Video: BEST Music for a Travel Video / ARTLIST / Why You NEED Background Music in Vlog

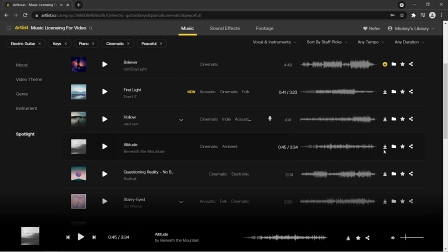Yeah let's choose this track it sounds pretty nice so now I'm gonna hit download button and
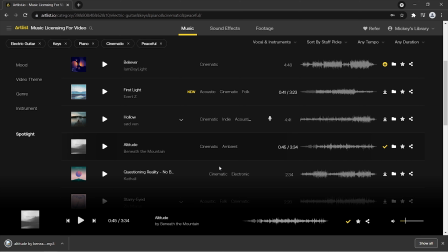it's done I can use this track now it also will be delivered to my email so I can get back to it anytime later as well alternatively I can open my own music library where I can
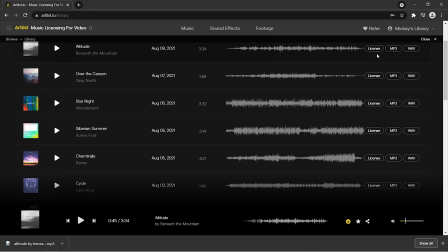download it in mp3 in wave or just see my license so
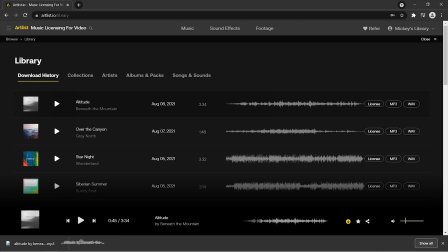now I'm gonna drag the track into my project and find the part that fits the video the most it's
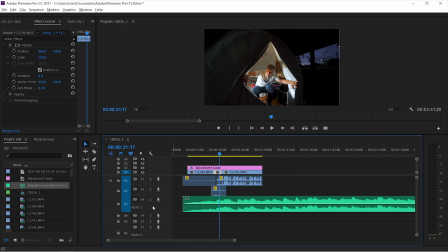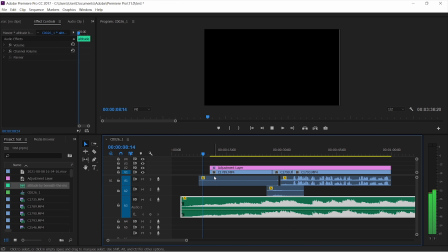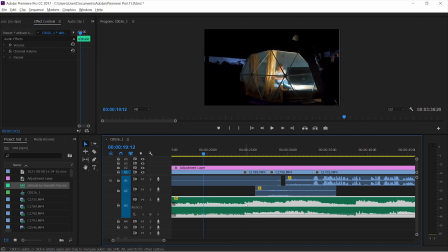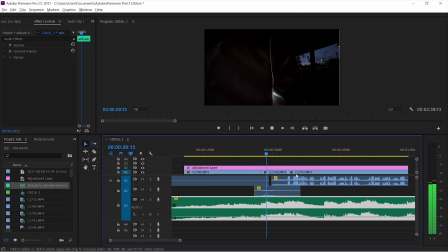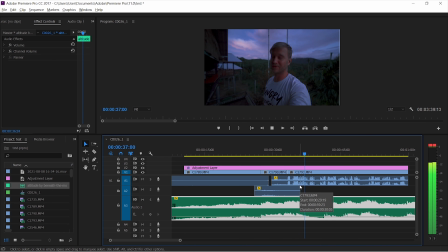half o'clock in the morning well technically late it's 5 30 but I've woken up at 5 and it's time to go to the mountain to enjoy the sunrise and I think it's gonna be a really stunning because the sky looks incredible here
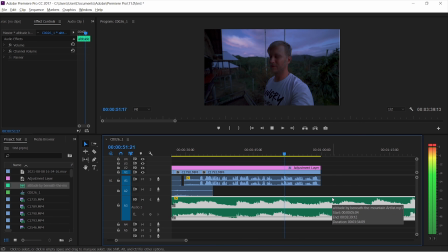but I'd love to sleep a little bit longer you
can see it on my face right and let's see how does it sound without music right now
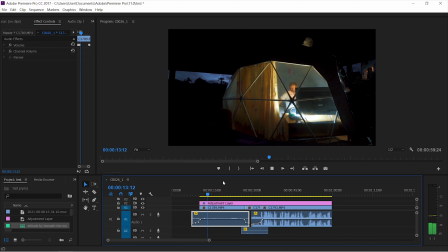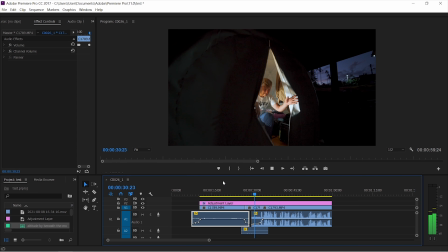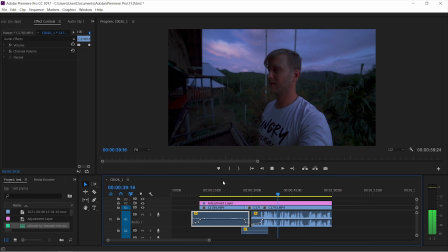So yeah, without background music, the pace of the video feels much different, as there is some kind of emptiness, some void, with completely different tone.
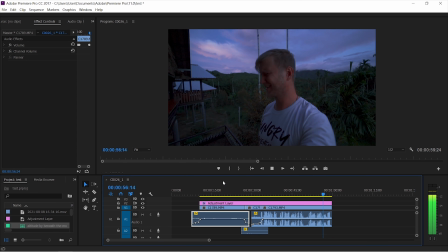And even though you can't hear the raw sounds of this scene, it doesn't feel that engaging anymore, the emotions are just not the same. So well-chosen soundtracks and your music choice really matter. Okay guys, and the last one, really the last one. The music you download is yours forever. Any song you download is yours to use without time limits even if your subscription expires. All music you have downloaded is still yours even if you don't re-subscribe. Isn't it fantastic? But it's true! So I wanna thank Artlist once again for sponsoring this video. Guys, definitely check them out, the link is down below. Their music is available at $199 a year and it doesn't matter how many songs you want to download, what platform you are on, what kind of project you film, you are getting an unlimited license for unlimited use. So if you make YouTube videos or commercial projects, weddings, documentaries, company presentations, Artlist is a really great choice in my opinion. On top of that, they also have got a sound effects library now, so it's definitely an an excellent choice for all filmmakers, videographers and vloggers, of course.
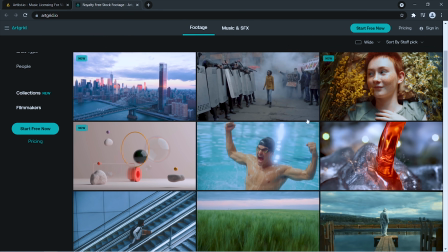Besides music subscription, Artlist has also a stock footage licensing platform called Artgrid,
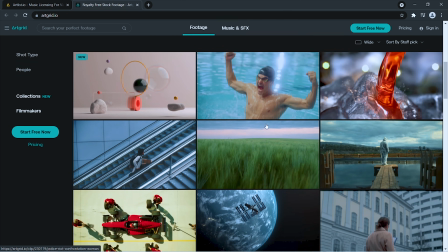which is another massive library of professionally made video clips, which can be used for YouTube videos, for clients' work, commercial projects and so on.
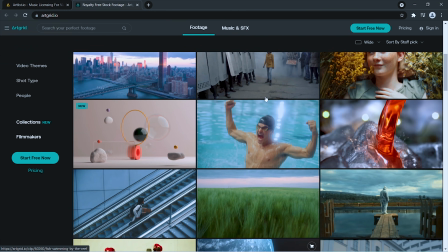Let's see what they've got from Thailand.